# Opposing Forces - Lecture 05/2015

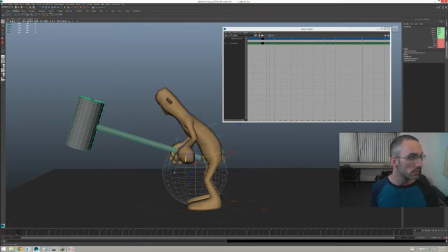(20:45)
A little bit of anticipation. Now, remember this trick. Turn off.
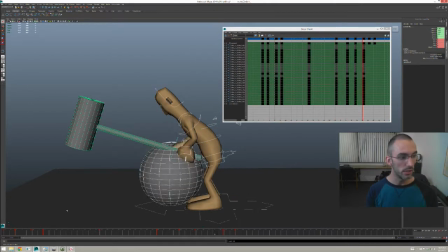(20:58)
Grab all the controls, and now just use the comma key to just set a key on each one of these things.
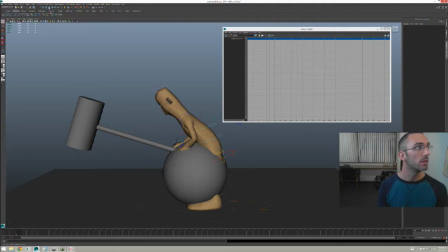(21:05)
Now I don't have to guess as to where those keys go. It's a little pain, just a little pain to like fix the posing of stuff a little bit. I don't know. I shouldn't say that. It's fine. So let's anticipate just a little bit.
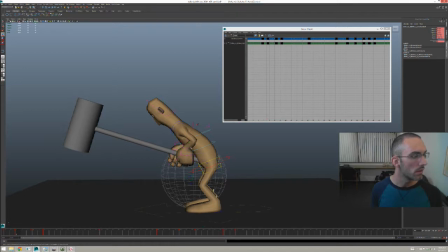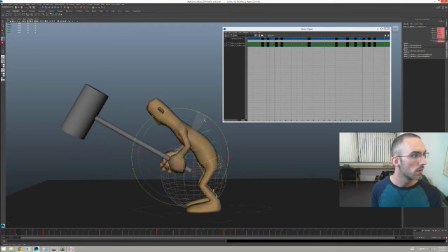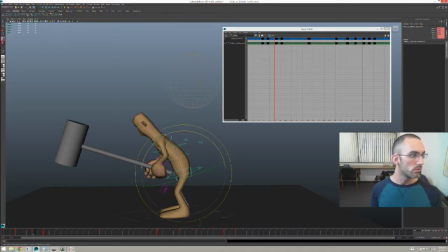(21:46)
Okay, right here, he's jumping up, right?
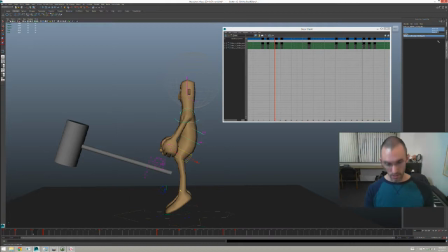(21:53)
He's jumping up, and let me zero all this stuff. He's jumping up, and the idea is, let's get it so that his body is doing a huge amount of like, not contortion,
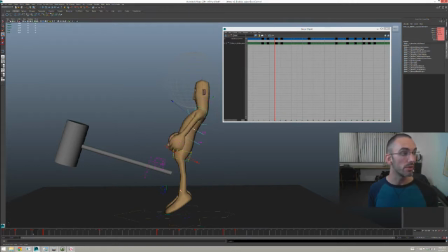(22:12)
but enough of a pose change where we feel a huge amount of that energy on this,
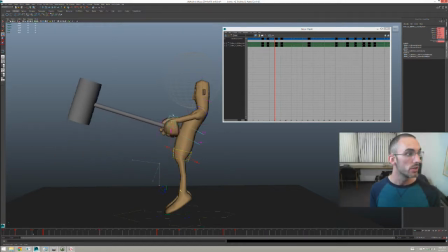(22:19)
okay? So
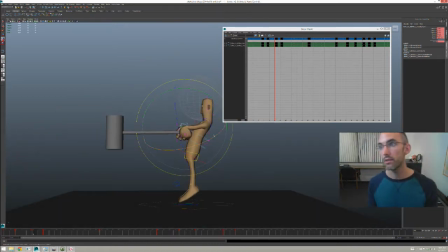(22:26)
I'm not worried about what this looks like really overall as a pose.
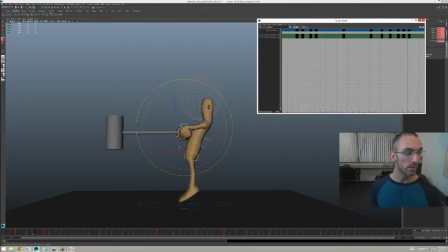(22:31)
I want to show you the handoff, the moment where I set my helper object to be the hammer
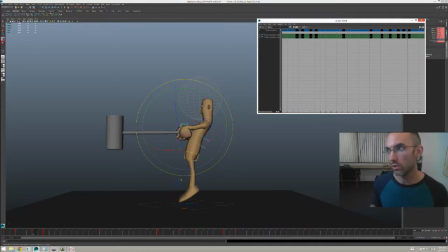(22:44)
and the body sort of gives up control, gives up the spotlight,
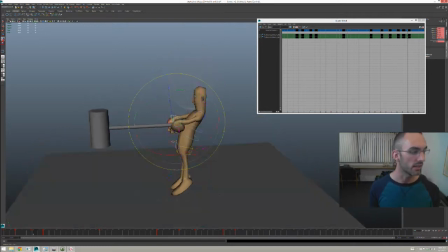(22:52)
and the opposing force of the hammer kind of takes over. Okay, so I'm going to revisit this. This is not my pose, but we have to be careful because
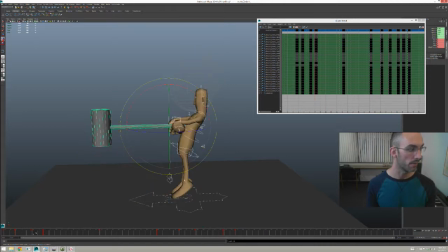(23:04)
in the very next frame, okay,
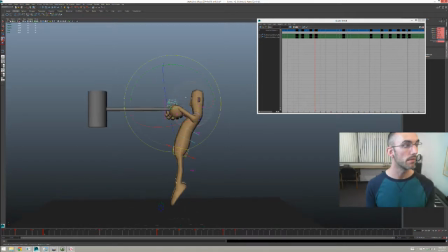(23:14)
the hammer is going to start coming up, and we're going to start running into problems. Why is that? Why are we going to start running into problems? Well, this is a big shape, isn't it?
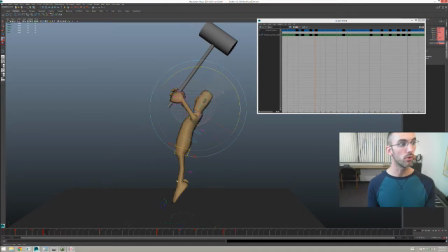(23:30)
This is a very big shape, and we're going to have trouble making it so that the body is the strong force moving, as opposed to the hammer this whole time, aren't we?
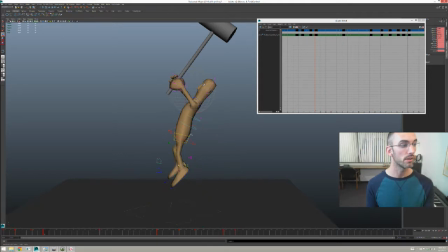(23:48)
Can't help myself but offset these feet just a little bit. And let's cheat it just a hair to camera.
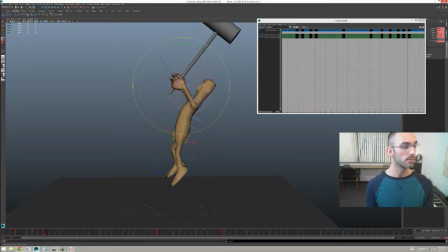Okay, see what I'm talking about? Maybe not yet.
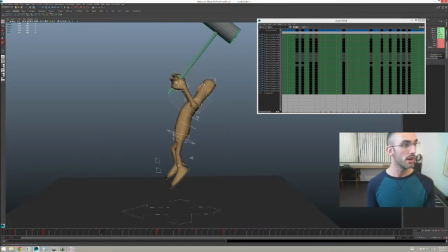(24:15)
Maybe not yet, but you will see. Okay, and now this is where he's basically at the apex.
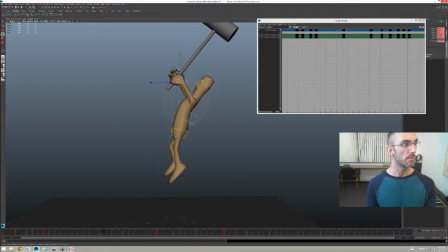(24:27)
Okay, but this hammer really needs to be cranked back. And let's put it over the opposite shoulder so his head isn't getting cut off.
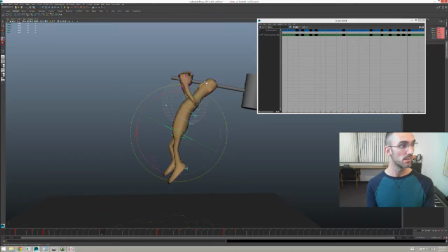Like that. Okay.